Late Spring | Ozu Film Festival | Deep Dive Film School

she kind of sits there and it's so funny this is this is one of the reasons why i love uh doing these kinds of of critiques is
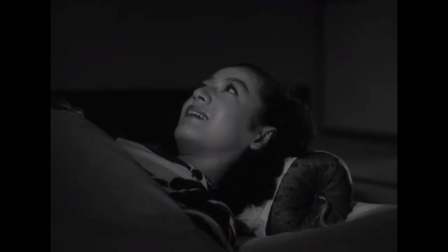the scene cuts away with her still smiling and she's been sitting and we just sit with her smiling laying in bed and it cuts away to
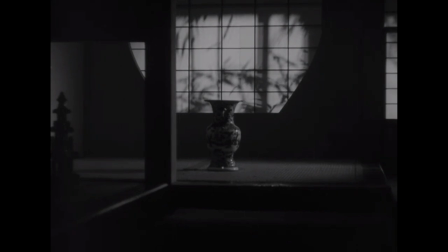this shot of this vase in front of this window and we sit with that for four or five seconds then we leave that and we come back
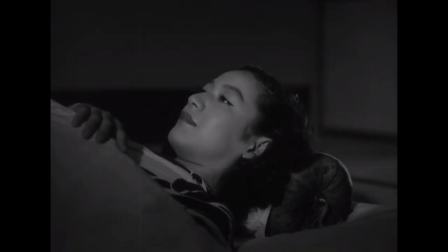to her and she's not smiling and we get that those tears start running down our face right and i we've talked about the pillow shots we've talked about all these things but i was still like whoa like why didn't we stay and watch her stop smiling like why cut away so i went to the internet And I just typed in Ozu vase scene with a question mark. And I'm plugging somebody. I don't know the guy. So this is just free advertising. There's a channel. This was three years ago.
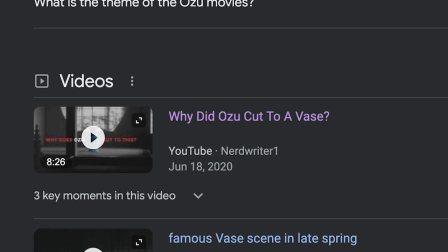There's a YouTube channel called Nerd Writer One, who literally has an eight and a half minute video called Why Did Ozu Cut to a Vase? Yeah. And it's amazing. And apparently it is one of these edits that film critics have been talking about for decades. Interesting. of what the purpose of it is. And lots of people have different ideas. And some people are like, it's supposed to be jarring so that we're left to wonder, is she really happy before he cuts back and answers it for us.
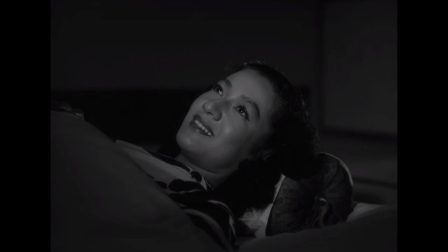Our other people are saying, this is still just part of one of his pillow shots. He wants us to meditate in between, although it's a hell of a scene to cut away from.
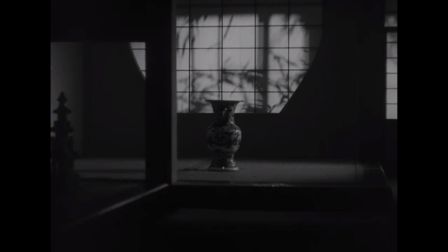Sure, sure. But there's 10 different opinions about what it might be.
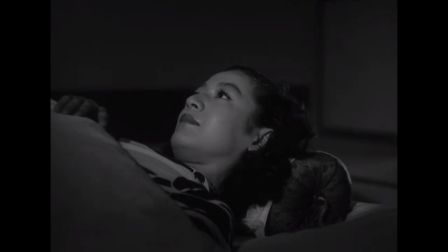Now here's something that I discovered, and this is me, I haven't done this in a long time, I'm putting on my Professor Bullshit hat. Oh, I love Professor Bullshit. I know. so uh what happened to him he's still around obviously he's living under a bridge somewhere so so there is a there is a a japanese philosophy
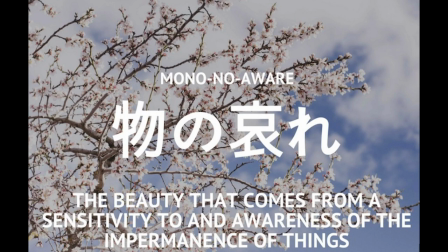called mono no aware and what it basically means as easily can be translated
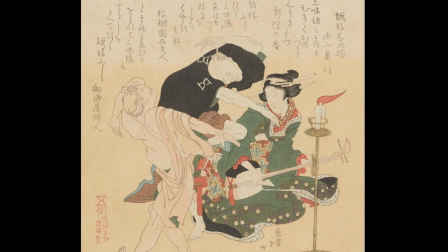is the pathos of things right that and this happens a lot in other japanese art whether that be tapestry art whether that be uh haiku
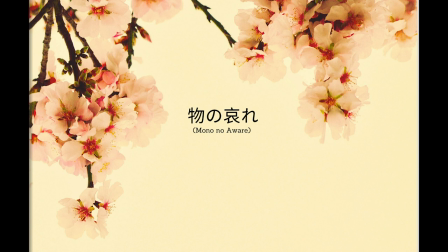uh and poetry or things like this um and it's basically the idea that one of the easiest ways and this resonates so much with me with me because i think i do this one of the easiest ways to talk about a sense of time passing and a sense of things changing is to
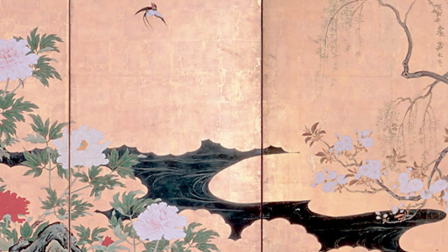look to static objects right to see a tree and to
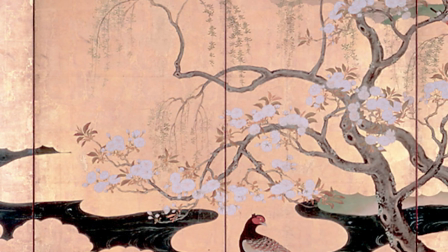be like it's there now but a hurricane might blow it over in a couple of days right
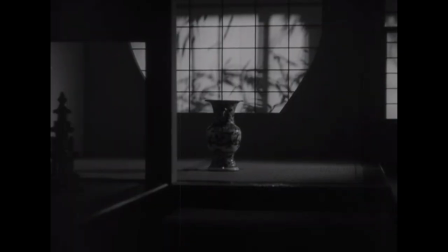to see a vase and to see the trees moving out behind it and to think like who made that face like how long has that been there how many other people have slept in this room and we haven't seen this angle of the room before yeah yeah exactly could be because he does the straight on shot and she's looking at the ceiling so it's not her pov right yeah yeah but but it's this sense of like a sense of loss a sense of time passing a sense of wonder and a sense of quiet
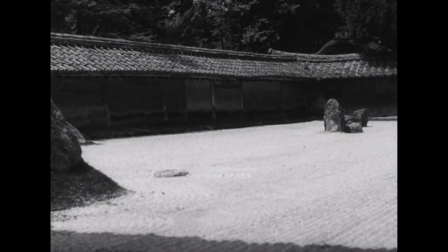respect and sadness just of things right that the pathos of things themselves can say so much more than just sitting and looking at a person's face can and i went god that's me that's how i that's i like i love that and again it made me think you love things look around but i think of somebody like herzog you know who also likes to do that we're sometimes just oh yeah cutting to that grass with the wind
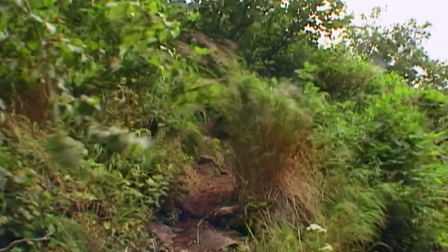through it is way deeper and more introspective and important than a person's face might be. But it's this mono nowhere. And I was like, that's so fascinating. But again, I think that that's what the vase is. Now, again, that's just my perspective. But see, these are the kind of cultural reasons you need to watch movies that are not from your country. Yeah, and that remaking it isn't going to do a goddamn thing. Oh, absolutely. Because the voice then is so different than the voice would be now. Right. And that's fine.